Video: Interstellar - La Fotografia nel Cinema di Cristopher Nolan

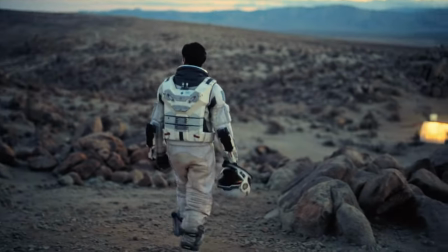493s
Mi piace come sin da subito sia stato dato a tutta la pellicola questa ambientazione molto onirica.
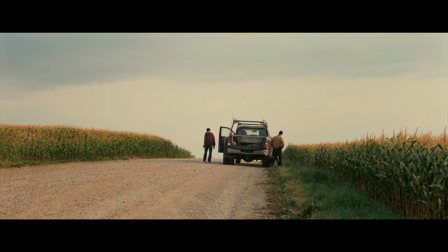498s
Le luci sono sempre morbide, c'è sempre una leggera foschia, e tutto ciò mi crea un senso di malinconia che secondo me in questo film ci sta un sacco.
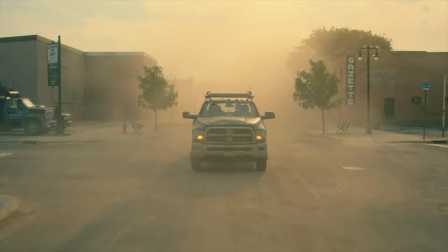507s
Anche la rappresentazione stessa della Terra, con tutta questa foschia, con tutta questa luce molto molto morbida, mi crea quel senso di malinconia che penso renda perfettamente l'idea appunto di una Terra che sta per estinguersi. Andiamo dunque a parlare del colore in Interstellar, e per farlo ci aiuteremo con qualche frame preso direttamente dal film.
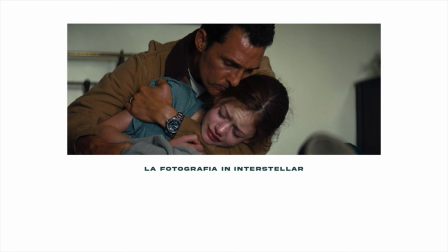524s
E dunque partiamo da questo frame in cui vediamo il nostro protagonista con sua figlia.
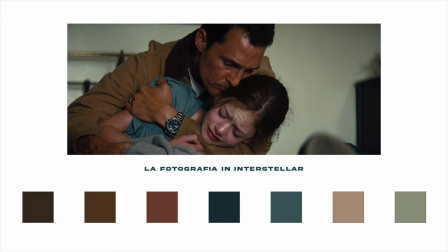528s
In questo caso i colori predominanti sono un classico teal and orange, non troppo marcato ma presente comunque in tutte le scene del film. Non a caso un sacco di elementi inseriti nelle varie scene sono arancioni,
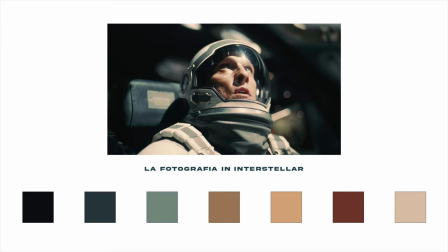539s
e avere pochi colori aiuta un sacco lo spettatore a immedesimarsi in quella che è la scena. Questo leggero teal and orange fa da leitmotiv in tutto il film, ma in realtà le scene che ho apprezzato di più a livello di colori sono quelle ambientate nello spazio e nei vari pianeti in cui predominano il bianco e il nero.
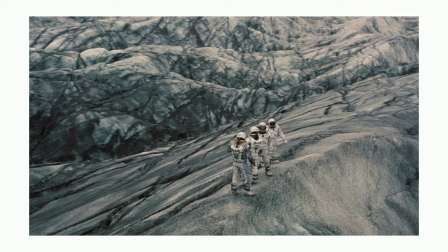554s
Mi piace un sacco come le scene siano così estremamente pulite.
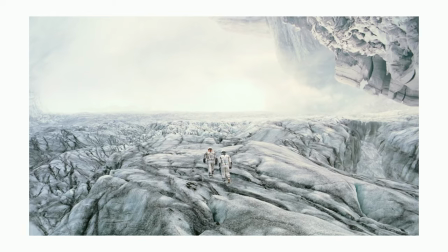557s
Vediamo pochissimi colori, un bianco, un nero, una leggera scala di grigi, grigi e non c'è nient'altro. E almeno a me, questo vedere pochi colori ha creato ansia, perché automaticamente non posso distrarmi, rimango concentrato sulle scene che sono estremamente minimal, ma cariche di emozione, cariche di significato, perché arriveremo a questo punto del film in cui anche noi stiamo sperando che il nostro protagonista ce la faccia,
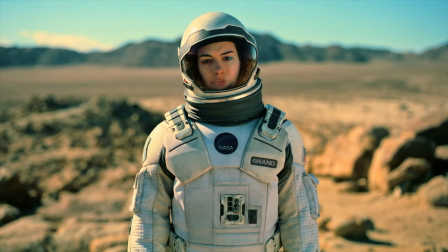581s
che si salvi. Interstellar mi ha emozionato, nonostante ci sembri un film vecchio, perché ormai, no, 2014 sembra un film vecchissimo, ed effettivamente un po' di anni li ha, perché ne sono passati ben 7, considerate un po' tutte le scoperte scientifiche che abbiamo fatto in questi ultimi 7 anni. Siamo riusciti a fotografare un buco nero,
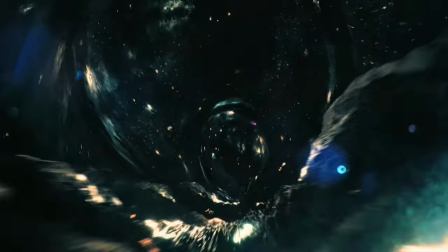597s
siamo riusciti a mandare una sonda su Marte che ci facesse vedere praticamente in tempo reale un pianeta lontanissimo da noi.
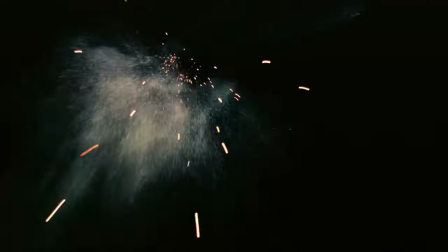604s
E se guardiamo a tutte queste cose vere, notiamo quanto non si discostino troppo da quella che è la finzione di Nolan. Ed è per questo motivo che ho apprezzato un sacco l'accuratezza scientifica di questo film.
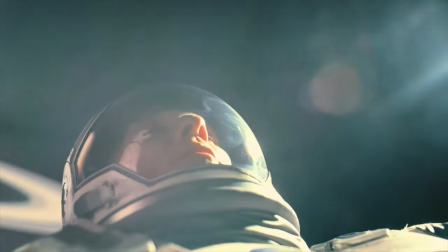616s
Avrebbero potuto creare praticamente tutto in CGI, sbattendosene delle regole, sbattendosene della veridicità scientifica. Ma tutto questo realismo, tutto questo voler creare effettivamente le cose, non solo dà un valore enorme al film stesso,
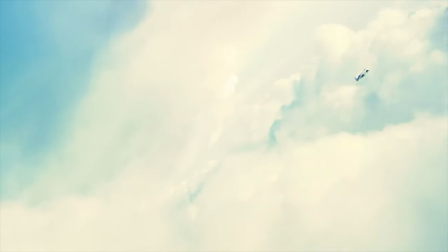631s
ma stabilisce anche un nuovo standard, perché da Interstellar in poi i film sulla scienza,
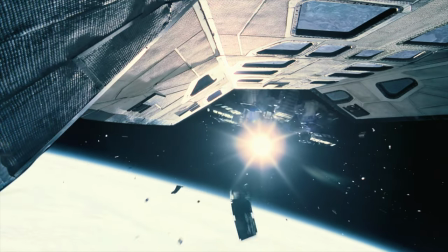636s
sullo spazio, sul tempo, sull'esplorazione avranno Interstellar come target di riferimento, come standard, e potranno solo fare di più. Nolan ha questa passione enorme nel raccontare lo spazio, il tempo, i paradossi, da Inception a Interstellar, da Dunkirk a Tenet. E proprio per concludere questo video voglio consigliarvi 3 film che secondo me dovreste recuperarvi. I primi 2, sempre di Nolan, per continuare un po' questa tematica, potrebbero essere Tenet e Dunkirk, entrambi con la fotografia di Von Oitema. E un altro film spettacolare con la fotografia di Von Oitema è Air, un film un po' più vecchio del 2013, se non ricordo male lo trovate anche su Netflix, in ogni caso recuperatelo perché merita tantissimo. E niente, io vi chiedo solo di scrivermi giù in un commento se questa impostazione di questa serie vi piace, e vi ricordo anche di consigliarmi un film. E niente, da Simone Tarca è tutto, io spero che questo video vi sia piaciuto, noi ci vediamo al prossimo episodio, ciao ciao!